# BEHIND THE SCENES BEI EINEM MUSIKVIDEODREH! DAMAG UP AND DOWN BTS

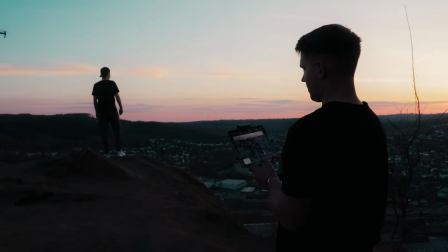8:07 reingeflogen. Und dann ist die Drohne aus 1,50 Meter oder so auf den Boden geknallt. Und es ist aber nichts passiert.
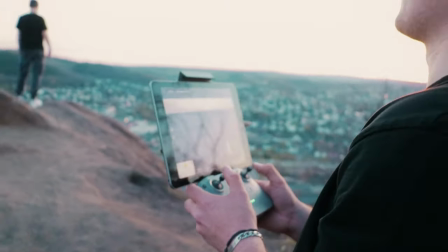8:13 Es sind nur ein paar Steine, Sand. Also ganz kleine Steine quasi in die Motoren reingegangen. Also in einen Motor hauptsächlich. Und dann muss ich dann zu Hause mal mit so einem Objektivreinigungsgebläse einfach mal da drauf pusten. Und dann war der Sand auch wieder weg. Und dann ging wieder alles. Also gab kaum einen Kratzer.
Könnt ihr damit aufhören, was sie wollen, ne?
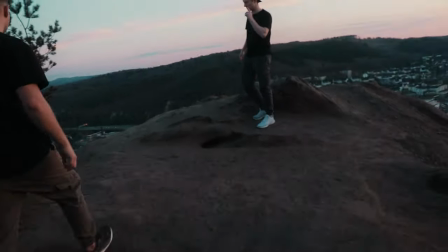8:31 Mit dem Busch. In einer Zukunft folgen, ne? Denn das bleibt mir anderes übrig, außer mein Hobby zu leben. Ich würde das auch durchziehen, ohne dass Spotify regelt. Das geht dann nach jedem.
Kommen wir dann aber auch jetzt schon zu der letzten Location von diesem Tag. Das ist keine richtige Location, aber wir haben ja noch so Carshots gefilmt. Die sind relativ am Ende vom Video erst platziert. Habe ich bewusst gemacht, weil es halt da eben ein bisschen dunkler wird im Video.
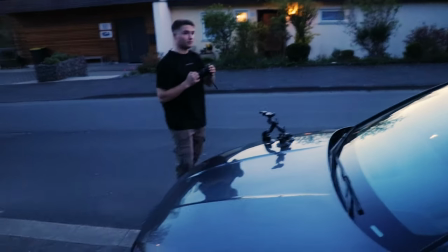8:50 Und meine Blackmagic war mir dafür ein bisschen zu teuer. Die Kamera wurde dann natürlich außerhalb des Autos quasi befestigt.
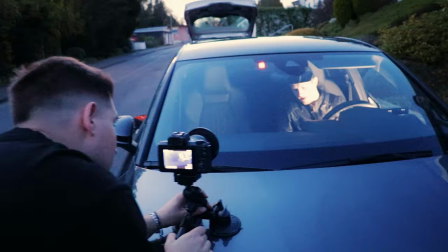8:56 Und ich habe noch nie vorher mit diesem Car-Mount, den ich da benutzt habe, gearbeitet. Der heißt Fat Gecko. Ich habe euch den auf jeden Fall verlinkt. Der hat 3 Saugnäpfe. Und ich war auf jeden Fall positiv überrascht. Es gab kaum Wackler, also es hat natürlich ein bisschen gewackelt, weil das Auto hat auch eine sehr harte Federung, und deswegen, das ist halt ein Sportauto, ein Audi RS3, und ich habe dann halt eben die Canon EOS M50 benutzt,
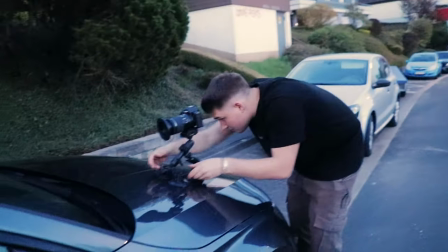9:19 in 4K kann die aufnehmen mit dem Canon 1855, weil das Bildstabilisierung hat,
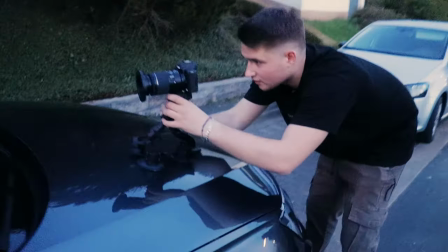9:24 ist das leider nicht so lichtstark, deswegen muss ich den ISO auf 2000 oder so stellen, hat aber meiner Meinung nach echt gut geklappt, vor allem mit der Rauschreduzierung von DaVinci, finde ich, ist das ganz gut geworden. Das heißt, ich habe, wie gesagt, diesen Fat Gecko Mount vorne auf die Haube quasi drauf gemacht. Da hatte der RS3-Besitzer auch ein bisschen Angst, weil das Ganze war auch ein bisschen heikel so. Also kann man auch mal sich eine Delle reinmachen, ist aber natürlich nichts passiert. und wie gesagt, die Canon M50 draufgepackt. Ich bin mir gar nicht mehr sicher, ob ich da einen Promist-Filter drauf hatte. Ich glaube auch, einfach um damit die Straßenlaternen und die ganzen Schilder und so, die Leuchten im Hintergrund so ein bisschen noch so einen Glow-Effekt bekommen. Das habe ich aber auch im Nachhinein nochmal ein bisschen eingefügt. Und was wichtig war, dass ich im Auto noch ein Licht platziert habe, beziehungsweise zwei Lichter.
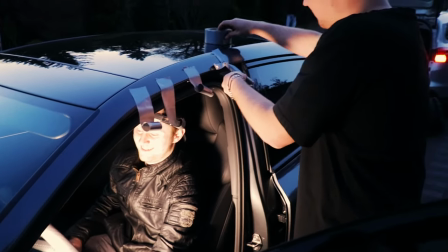10:09 Einmal so ein kleines LED-Panel, was ich mit Gaffer-Tape ist ganz wichtig bei solchen Drehs, quasi befestigt habe am Armaturenbrett.
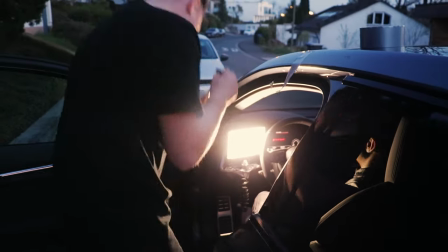10:16 Das hat gut geklappt eigentlich. Das hatte ich ganz normal eingestellt auf so weißes Licht, einfach um das Gesicht ein bisschen zu heller zu machen. Aber zusätzlich habe ich auch noch hinten im Auto ein LED-Panel mit einem blauen Gel festgemacht mit Gaffer.
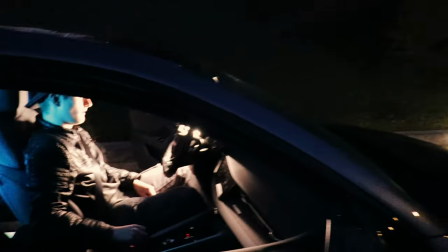10:32 Und dieses blaue Panel sollte quasi noch so einen Farbkontrast erschaffen, damit man quasi so hinten so Akzente in Blau hat an seinem Hinterkopf.
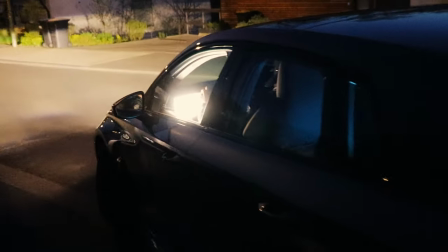10:40 Und von vorne kommen dann immer diese orangenen Straßenlichter ins Bild. Und ich finde, das hat echt gut gepasst.
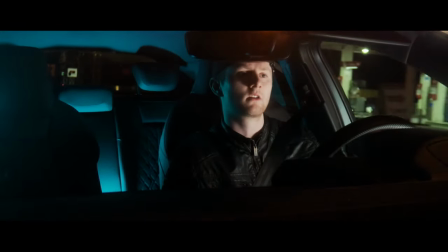10:45 Und dieser Orange-Teal-Look, finde ich, sieht total gut aus in dem Video. So, gehen wir jetzt auch mal direkt zum zweiten Drehtag. Und zwar hatten wir da nur eine Location quasi, ein altes Fabrikgelände. Aber in dieser Location haben wir uns quasi mehrere Locations quasi rausgeholt. Nochmal, also wir hatten quasi zwei verschiedene Hallen und nochmal den Gang quasi. Die erste Teil-Location war die kleine Halle quasi.
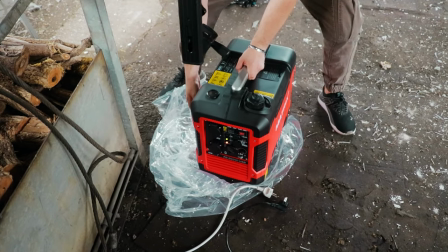11:07 Dort sind wir angekommen. Wir hatten einen Stromgenerator dabei, den ich mir ausgeliehen habe, der mit Benzin läuft quasi. Und ich weiß gar nicht mehr, wie viel Watt der kann. Ich glaube, irgendwie 1000 Watt oder so kann der. Das Licht war ein LED-Licht, was ich benutzt habe.
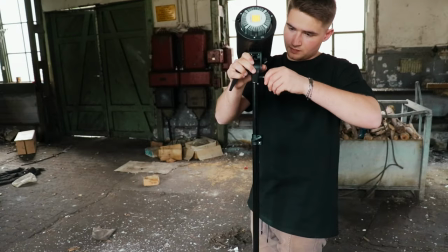11:19 Also ich habe noch ein Licht aufgebaut. Das war auch der Hauptgrund, warum ich den Generator dabei hatte. Und zwar das Godox SL60W mit einem Regenschirm.
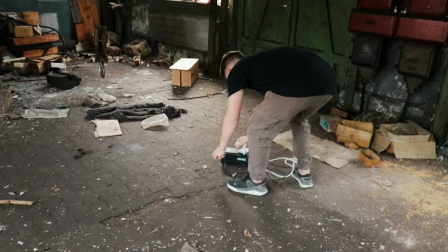11:26 Nicht Regenschirm, sondern mit so einem Schirm, der quasi so reflektiert, damit man so eine größere Fläche hat. Und das Licht, das, wie der Name schon sagt, 60, SL60W, das braucht nur 60 Watt, aber diese Nebelmaschine braucht, glaube ich, 400 Watt oder so.
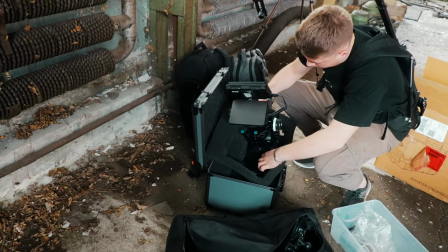11:39 Auf jeden Fall habe ich, wie gesagt, die Nebelmaschine angeschlossen und dieses Licht.
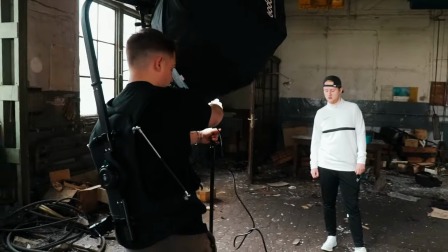11:43 Das Licht habe ich quasi auf die Seite der Fenster gestellt, einfach um die Fenster so ein bisschen zu imitieren und damit man nicht sieht, dass es wirklich ein Licht ist, was da auf ihn strahlt aus der anderen Richtung oder so.
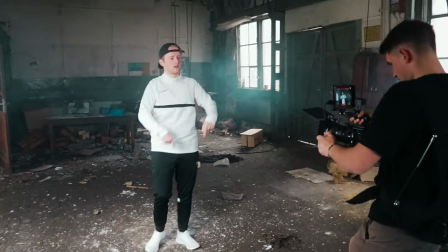11:51 Es war einfach nur, um sein Gesicht ein bisschen heller zu bekommen. Hat meiner Meinung nach auch echt gut geklappt. Dann haben wir den Raum, wie gesagt, ein bisschen vollgenebelt, den Nebel ein bisschen verteilt.
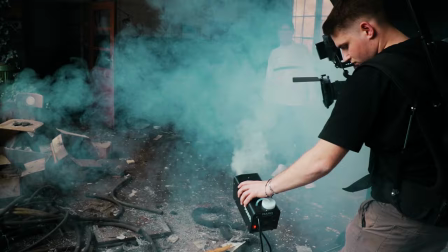11:59 Und ich finde, das Endresultat kann sich auf jeden Fall sehen lassen.
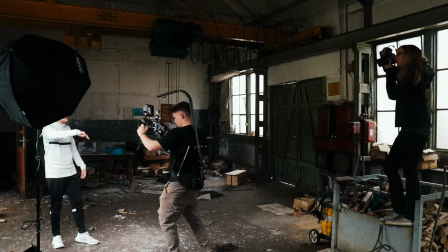12:02 In dem Raum haben wir auch noch so ein bisschen B-Roll-Szenen aufgenommen von den Industriegegenständen, die da noch rumlagen und von dem ganzen Müll, der da rumlag.
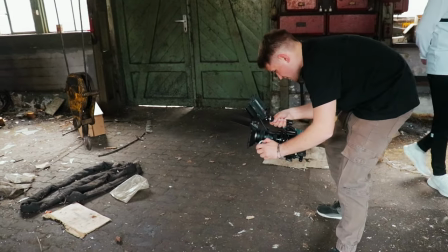12:09 Und diese Aufnahmen haben wir dann quasi für das ganze Fabrikgelände benutzt, wenn die Szenen quasi eingeblendet wurden.